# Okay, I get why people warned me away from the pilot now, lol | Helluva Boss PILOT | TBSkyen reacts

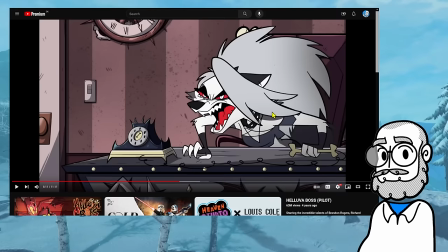[53:38]
Like, whoever is animating Luna here has, like, a real good sense of this kind of, like, furry character animation.
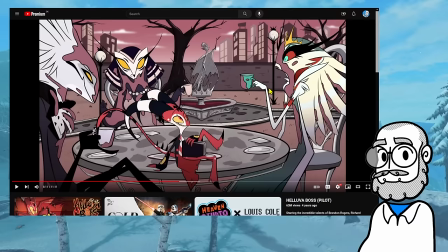[53:49]
Like, there's a real... Here, like, that's the thing we were talking about previously, like, the way, like, some of these designs are very heavily stylized and they kind of only really work in a three-quarters view or from the side.
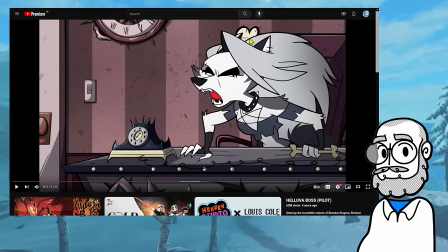[53:59]
Luna, though, like, when she gets to get her expression on,
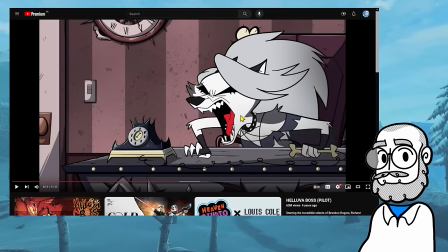[54:03]
there's someone there who's, like, maybe they're furry, like, maybe they're just, like, used to drawing furry art, but, like, someone who knows how to, like, really make, like, a dog muzzle emote
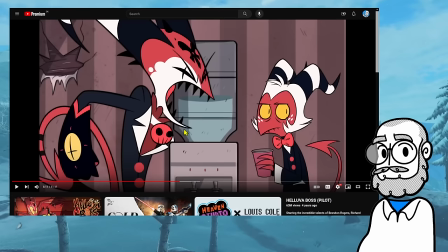[54:16]
and have a lot of expression on it. And that's really well done.
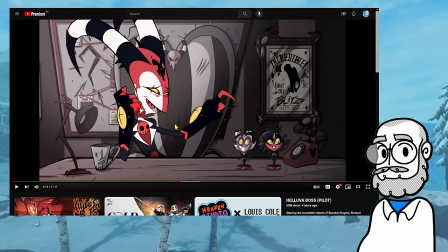[54:21]
Like, there's a lot of real good animation bits in here. there's a lot of
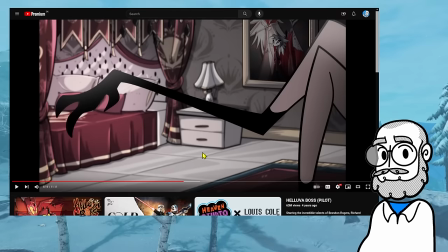[54:32]
genuine high skill on display.
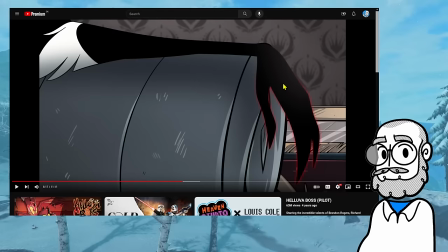[54:39]
Like the conversation with Stolas here.
For this time, Stolas, there's a political candidate causing...
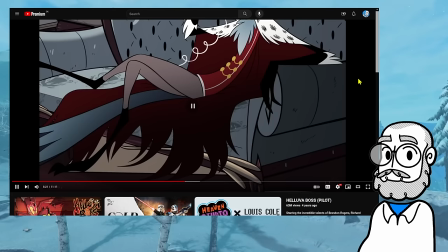[54:45]
Right, like the little gestures of like the tappity tap of the fingers and the little wiggle wiggle of the leg.
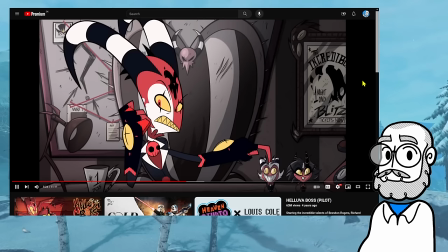[54:50] Causing trouble up on Earth for a few of my associates. He's trying to convince people global warming exists.
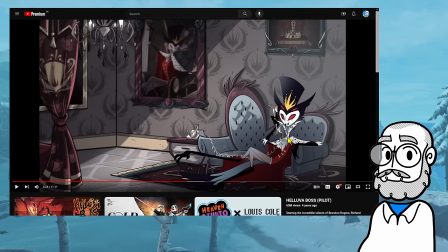[54:58] Doesn't it? Well, yes, but...
Like, this is real good.
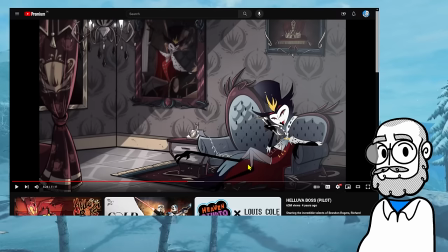[55:05]
Like, with like, he tilts his head over to the side.
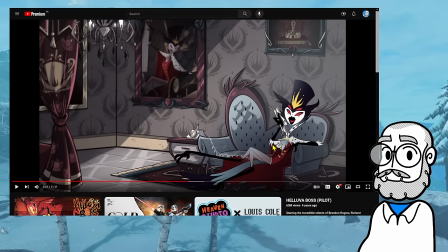[55:09]
And the little tail flick there as like a gesture of him sort of being pleased with himself. And that little hand gesture as like he leans to the left or our left, and then he leans to our right.
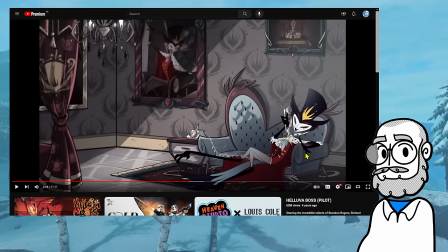[55:26]
And then like that little swoop of the hands there. That is real fucking good.
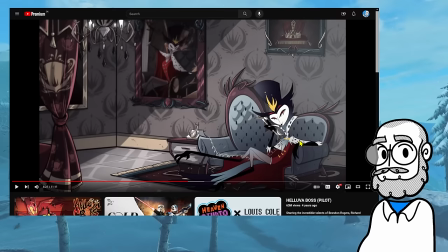[55:32]
Like, that's so expressive, right? Because, like, the vibe I'm getting from this guy immediately, especially since he has a fucking portrait of himself on his wall, is that he's your sort of classic, self-obsessed, sort of foppish dandy sort. Like, sort of very pleased with himself, sort of very, oh, yes, I very much enjoy being me.
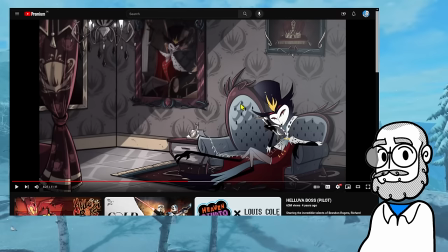[55:51]
Yes, oh. Right? Like, he's hedonistic, sort of self-obsessed. He, like, pleasure seeker kind of guy. That little gesture right there, like that too, like imagine the opposite, right?
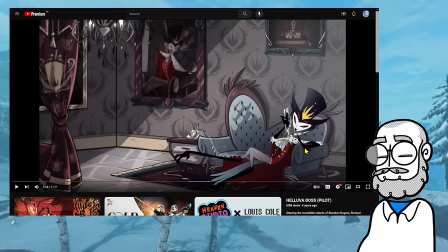[56:07]
Like imagine if his body language was all straight, direct, like very little curvature, very little sort of swooping, just like straight, direct, precise movements. Like that would give you a very different impression of his character. Like, so this is very good.
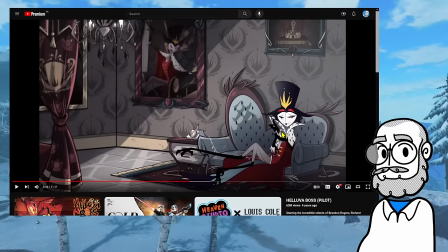[56:19]
Like, this is good character animation. This is delivering a sense of who this person is, like how he moves. Like, as he starts to get horny or whatever, the way that he sort of leans in and cradles the phone, he wiggles his toes.
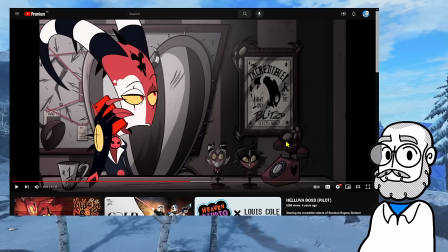[56:38]
The little tail swoop as, like, he leans back. Okay, well, yeah, that makes sense.
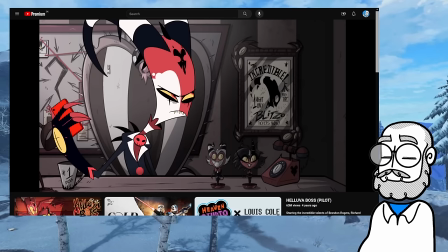[56:45] You know what happens when I'm lonely, Blitzy? Oh, God fucking damn it.
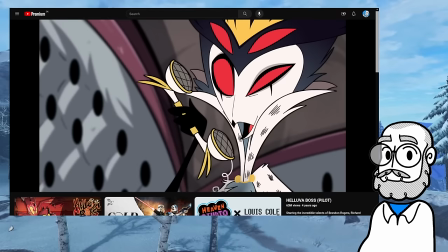[56:50] When I'm lonely, I become hungry. And when I become hungry, I want to choke on that red of yours.
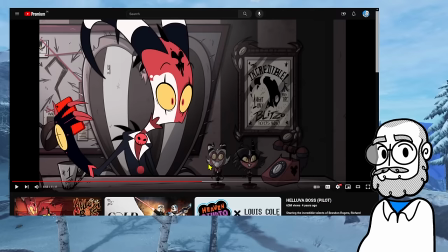[57:02]
Yeah. There's a lot of really solid individual bits. There's like a lot of individual parts of this that are just really, really strong. Like, what the fuck is her name? Girl Imp. Wife Imp.
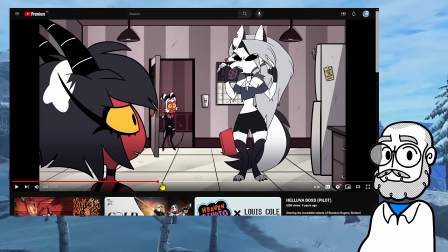[57:22]
I quite like her design. I like the way, especially her mouth is rendered.
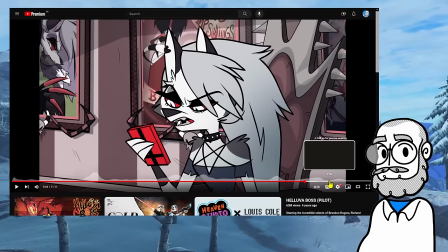[57:30]
I think there was a dialogue scene with her here later somewhere.
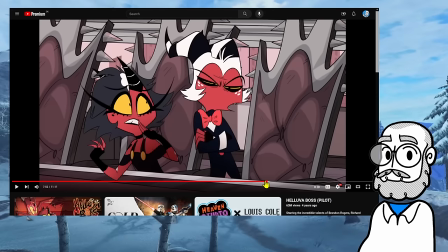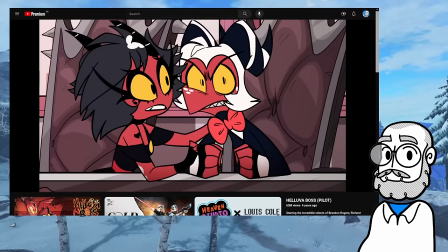[57:40]
Yeah, here.
Baby wiener haver? Sir, what you say and how you act is totally inappropriate!